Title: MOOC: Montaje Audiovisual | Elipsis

Cuando definimos los encuadres, tomas la decisión de posicionar la acción del cuadro en un tiempo, espacio determinado. Tanto este espacio como este tiempo no solo son narrativos, sino que son significativos para comprender la pieza audiovisual.
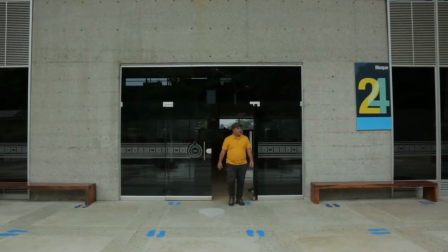0:24 Cuando en una secuencia se muestra a un docente que sale de un edificio de la universidad para otro edificio,
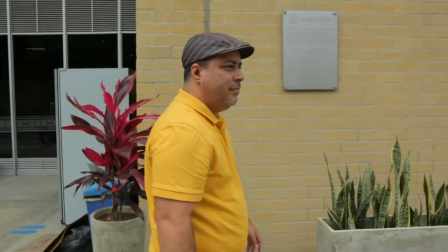0:32 podemos decidir mostrar la secuencia del recorrido completo solo si es dramáticamente pertinente,
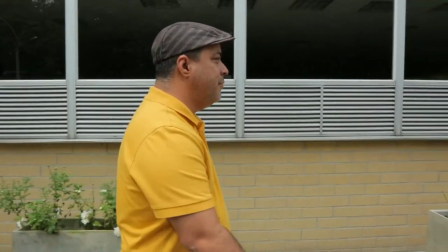0:37 si muestra algún elemento del carácter del personaje o si tiene valor estético.
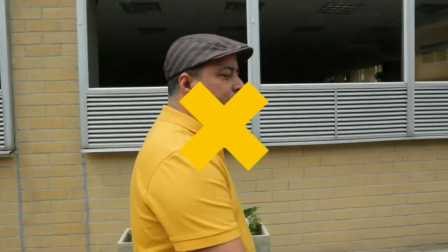0:43 Si no cumple con ninguna de estas funciones, no es necesario mostrarlo.
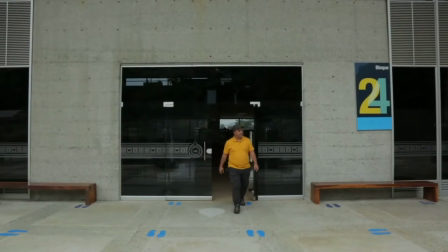0:47 En este caso pasamos de la salida del docente de un edificio a la entrada a otro edificio. Ahí se construye la elipsis. Las elipsis aparecen para ayudarnos a pasar de un tiempo o lugar a otro.
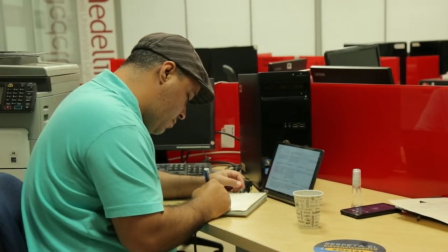1:01 Algunas de estas elipsis son necesarias para avanzar la trama, pero otras más expresivas tienen un valor simbólico adicional elipsis de estructura es aquella en la que la elipsis sucede como producto de la trama es decir se hace para ocultar deliberadamente una parte de la trama con la intención de generar tensión dramática humorística
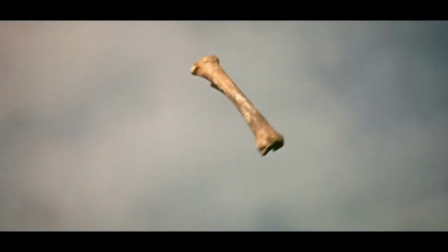1:21 suspenso o terror en cualquier caso la idea es pasar de un momento de tensión
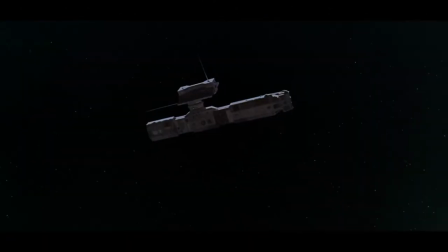1:26 a otro en el que muestra el resultado de lo que sucede entre ambos momentos. Elipsis de contenido. Es cuando la elipsis se hace para ocultar algo que no se quiere mostrar, porque es muy grotesco u obsceno.
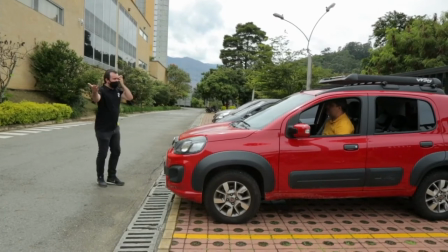1:40 En este caso, la elipsis obedece a una censura social. Las elipsis pueden resultar del diseño del encuadre o pueden ser de montaje. Son de encuadre cuando la cámara es la que genera la elipsis. A este proceso lo llamamos el fuera de campo y son de montaje cuando la cámara simplemente corta para mostrar algo posterior o anterior a la narración. Las elipsis ya sean de montaje o fuera de campo pueden ser estructurales o de contenido. El fuera de campo es todo aquello que influye en la narrativa y la acción de la toma sin estar incluido dentro del encuadre.
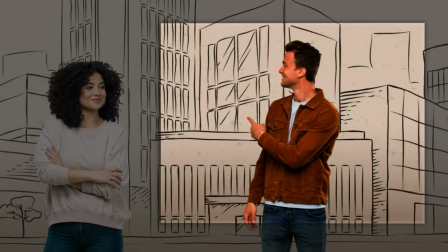2:17 Se le opone a lo que es evidente dentro del encuadre. El fuera de campo se divide en seis segmentos que están formados por la bidimensionalidad del plano, arriba, abajo,
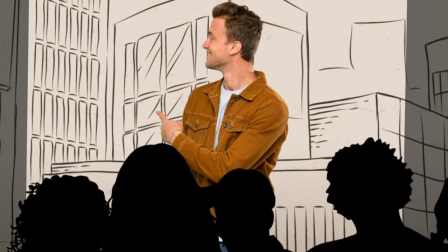2:27 izquierda, derecha y la tridimensionalidad de la lógica del espectador, detrás de la cámara y detrás del fondo.
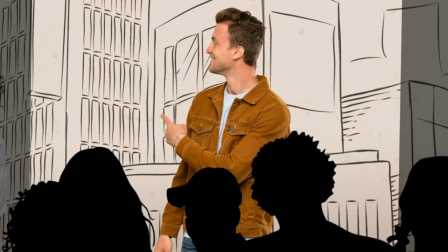2:34 De esta manera, cualquier cosa que suceda desde cualquiera de estos seis puntos puede actualizar el fuera de campo por medio de una o varias combinaciones de las siguientes siete técnicas. Las líneas de fuerza son aquellas líneas que se determinan ya sea por la mirada o por la acción dramática de la escena.
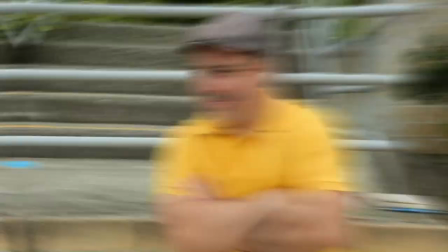2:52 Una persona que observa cómo cae un objeto, una persona señalando algo, una flecha que indica una dirección. El sonido. Esta técnica es una de las más usadas y frecuentemente se combina con las demás. Aparece cuando escuchamos una acción que sucede fuera del campo.
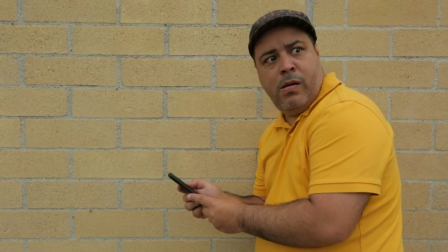3:11 Un accidente automovilístico, un lobo gruñendo, una patrulla de la policía acercándose. La iluminación. Cuando lo que ocurre en el fuera de campo se proyecta por medio de las sombras o luces en el campo. Las luces y sombras de un tren que llegan a una estación. Las luces de la patrulla de la policía. La sombra del asesino con el cuchillo. Las alusiones personales. Cuando son los personajes los que describen lo que está sucediendo, Puede combinarse con las líneas de fuerza y apoyarse en el sonido, aunque no es necesario. Muchas elipsis de este tipo se construyen con dos personajes hablando sobre lo que ocurrió,
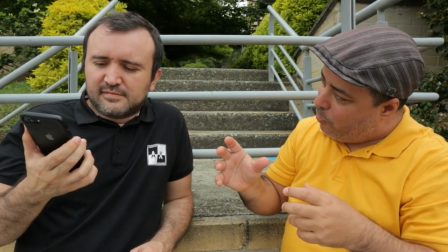3:51 sin mostrarnos ni sugerirnos nada de la acción más que la conversación de los personajes.
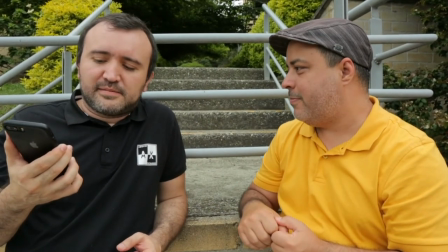3:57 Contar en vez de mostrar.